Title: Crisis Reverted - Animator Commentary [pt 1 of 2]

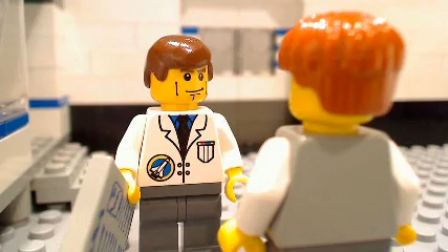8:16 I used some blinks here and there to kind of to liven things up, or for emphasis, or for a pause or something.
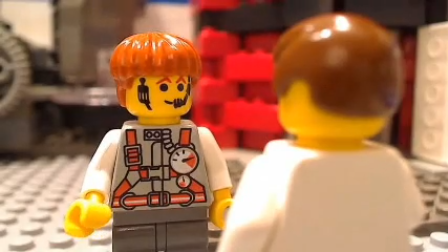8:27 You see, he moved his hand in for 11:23 and to the right for 11:24.
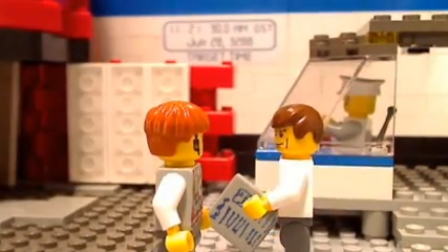8:32 It's not that simple.
This shot right here is actually just a digital zoom on a wide shot, and then as
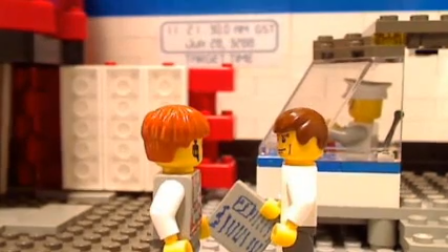8:40 the shot came to an end, I changed the focus to focus on that clock on the back wall that displays the
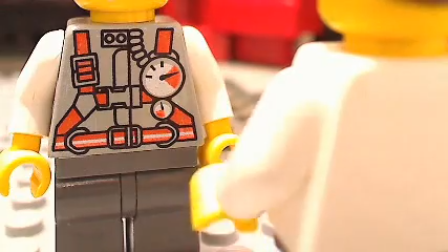8:48 destination setting for the time machine, the target time. The chronometer on your uniform has been equipped with a hypertemporal It's supposed to be a close-up of the chronometer,
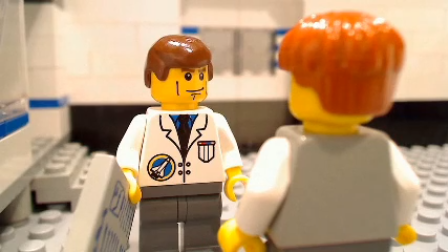8:56 him pointing to that little dial on his shirt, so we'll know that's the watch or his clock that is later going to get broken. He had to kind of set that up a little bit.